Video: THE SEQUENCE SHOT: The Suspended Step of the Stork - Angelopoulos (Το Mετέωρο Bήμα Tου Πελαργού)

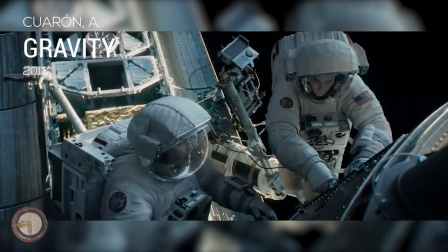Long takes are a very special and unique technique employed in films.
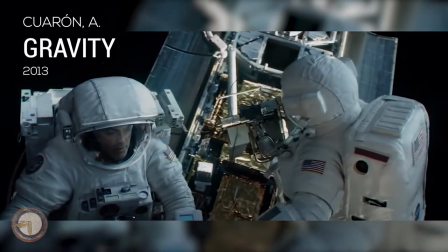They bring the spectator closer to the piece and the creator by displaying a formulation of reality within the realistic confines of human perception,
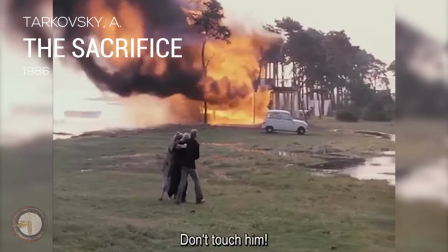in an attempt to reproduce our experience of the world in the most faithful way achievable by a two-dimensional depiction.
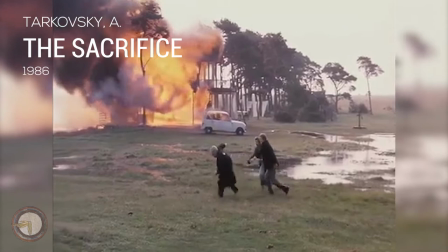Arguably, viewers experience their own lives as if in a long take in a film, in other words,
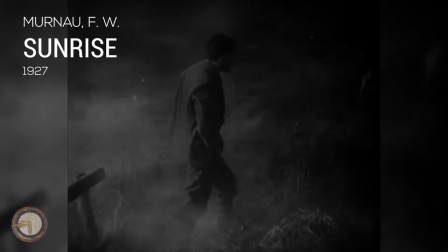without interruptions or cuts, disregarding the pauses on our conscious stream induced by sleep or fainting.
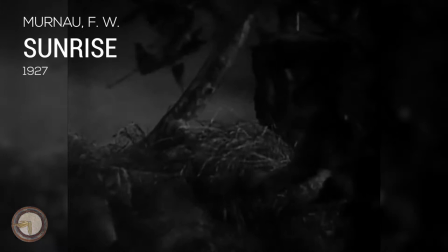The sense of continuity time-wise and in the visual apprehension of space seduce the individual on a subconscious level tenaciously,
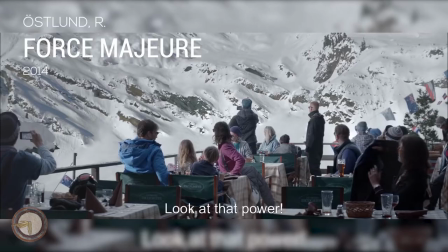crafting an alternate representation for our senses with substantial fidelity.
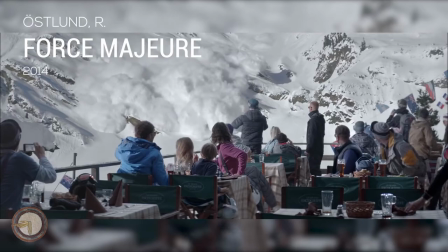By employing a long take, it's possible to evoke emotions that ring closer to truth, or at least seem more veritable once seized and faced upon.
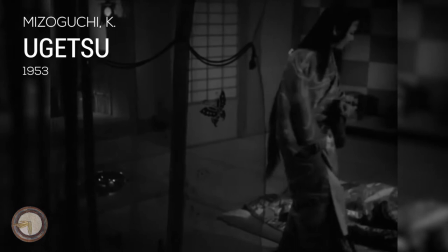When words and actions are chained in a continuous time frame and space,
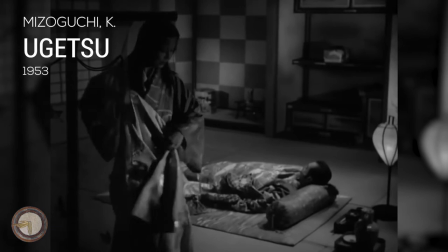the outcome is a distinct sense of facticity that excels what a classic film montage could ever offer,
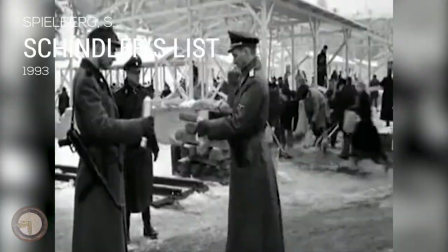though montage itself serves a distinct and relevant purpose as well for other kinds of filmmaking that shall be explored on a different video.
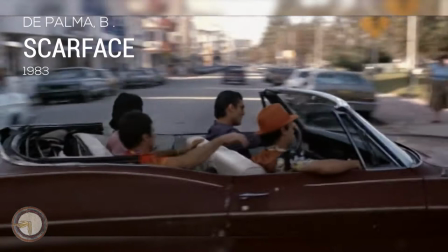This is why most directors eventually embrace it in some form or another,
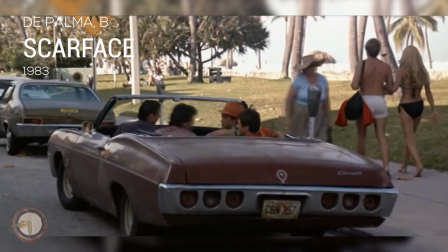many of them only sporadically and for specific moments or scenes, while others relish permanently on its utterly mesmerizing raw magnetism.
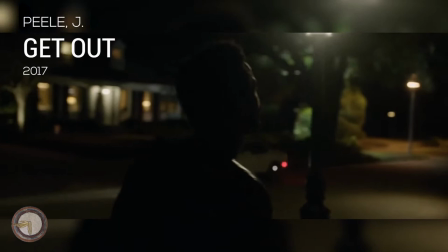It's not unusual nowadays, for example, to come across with films whose very first scene is a long take,
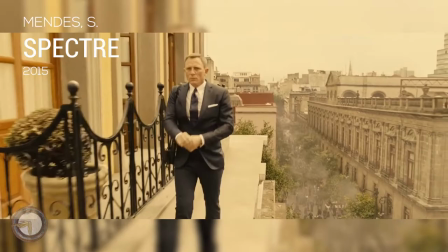oftentimes using Steadicam, in an intentional attempt to draw in the audience, only to subtly return to the more conventional montage scheme shortly afterwards.
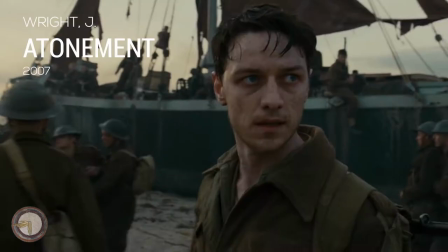One will easily recognize the use of long takes as well on a particularly central piece of a film of notorious physical dynamic connection,
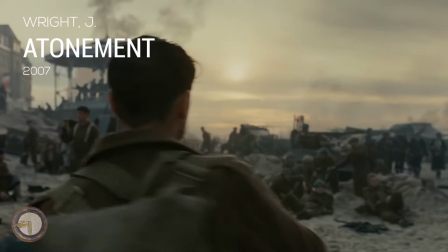or of essential dramatic importance, so as to confer an additional effectiveness or to simply emphasize its intended effect.
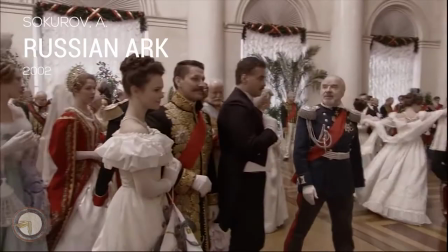More rarely, but getting increasingly popular, you'll also find films who are entirely shot on one take, such as The Russian Ark or Victoria,
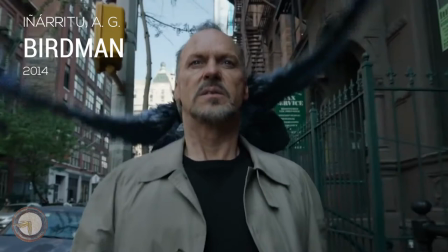or at least attempt to reproduce it by welding separately shot scenes with the aid of digital effects and techniques,
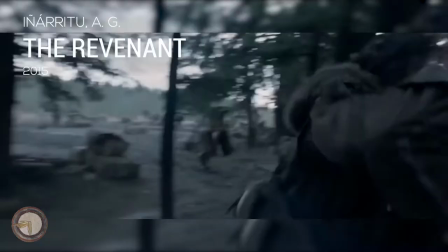such as Birdman or 1917. Regardless of how extensive its use has been, its effect is undeniable and gazed at with reverence.
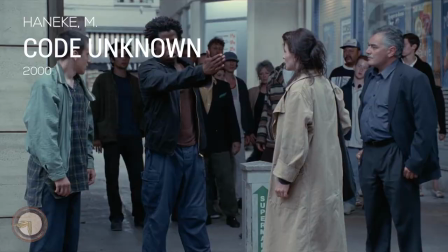What's the difference then between a long take and a sequence shot? Whereas a typical long take is usually part of a scene or narrative sequence,
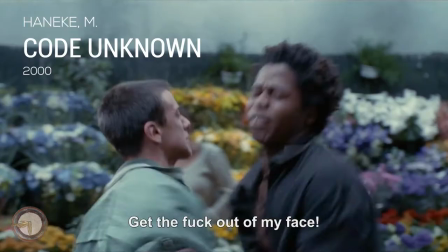the sequence shot instead is itself a full scene without cuts, shot with a single camera and therefore begetting its own birth and demise,
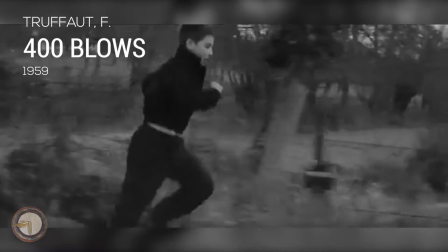not unlike a self-manifesting cinematic demiurge of sorts.
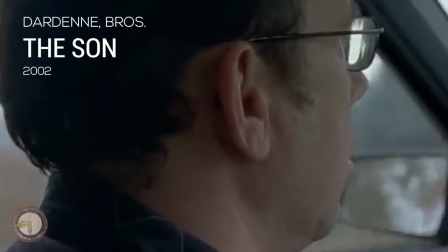In it, montage becomes obsolete, or in other words, editing happens inside a camera,
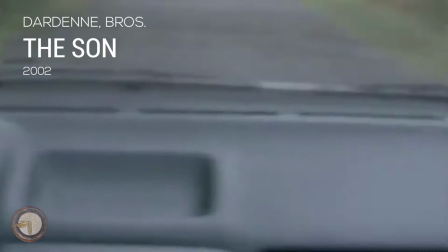which on one hand means one doesn't have to worry with producing shot reverse shots, to care about match cuts and other continuity errors,
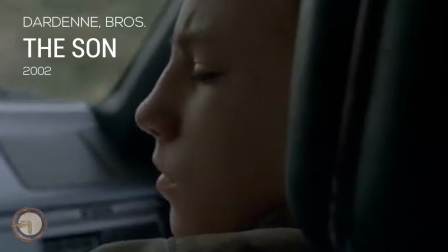or with following the 180 rule, but on the other hand,
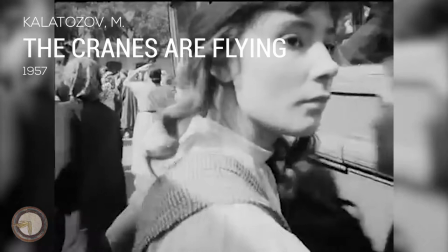this technique requires instead a supplementary and incredibly rigorous planning, many times demanding intricate blocking,
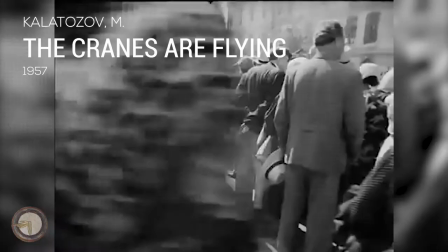much lengthier and thorough rehearsals, and pure inventiveness so as to be able to guide the crew and avoid the traps that naturally arise,
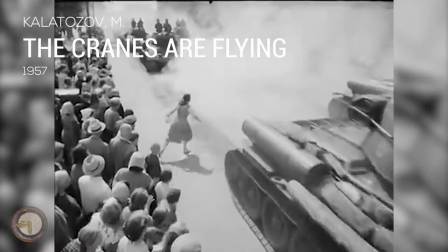when one is not able to easily hide all the things that make a film possible and that are usually safely protected behind the lens of the camera.
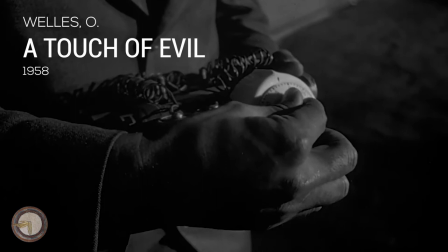It's hard work, no doubt about it, but the result can turn a simple film into an art piece.
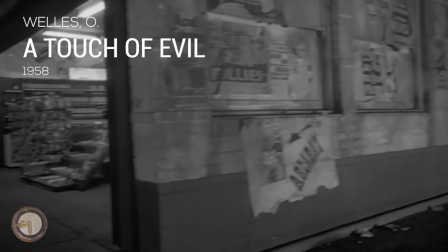A few towering directors from the golden age of cinema, known for their iconic long takes and sequence shots,
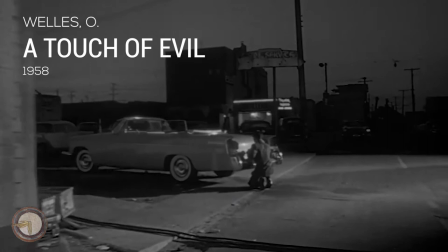are Welles, Murnau, Mizoguchi, Tarkovsky, Antonioni, Ophüls, Kalatozov, Yancho,
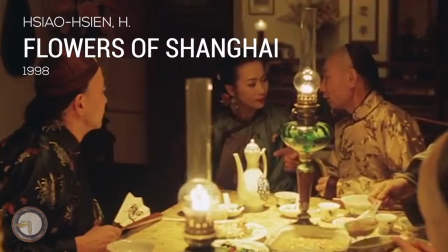Bergman, Ozu, with several of them having been referred to already previously on this channel.
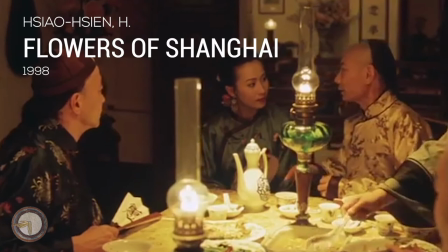On a more contemporary level, directors such as Bilator,
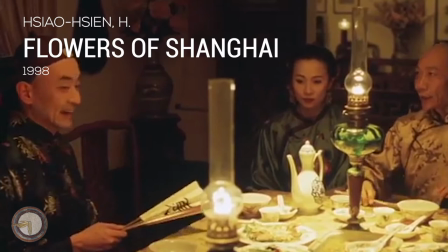Nuri Bilge Ceylan, the Dardenne brothers, Lav Diaz, Michael Haneke,
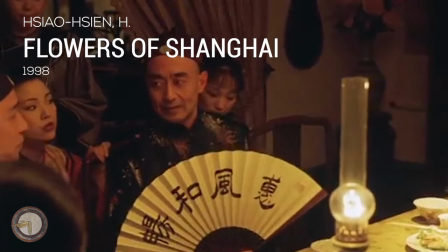Alexander Sokurov, hsiao-hsien, Bruno Dumont,
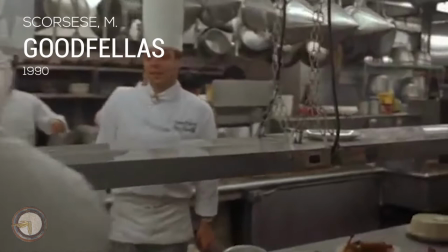Ruben Östlund, and the inevitable Hollywood-based Martin Scorsese, Brian De Palma,
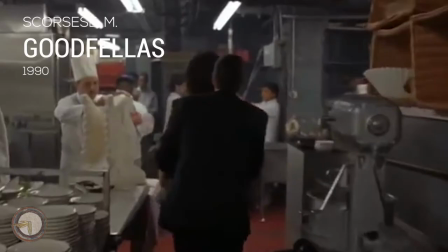Paul Thomas Anderson, Alfonso Cuarón and Alejandro Iñárritu have made also extensive use of this cinematic device with stunning results.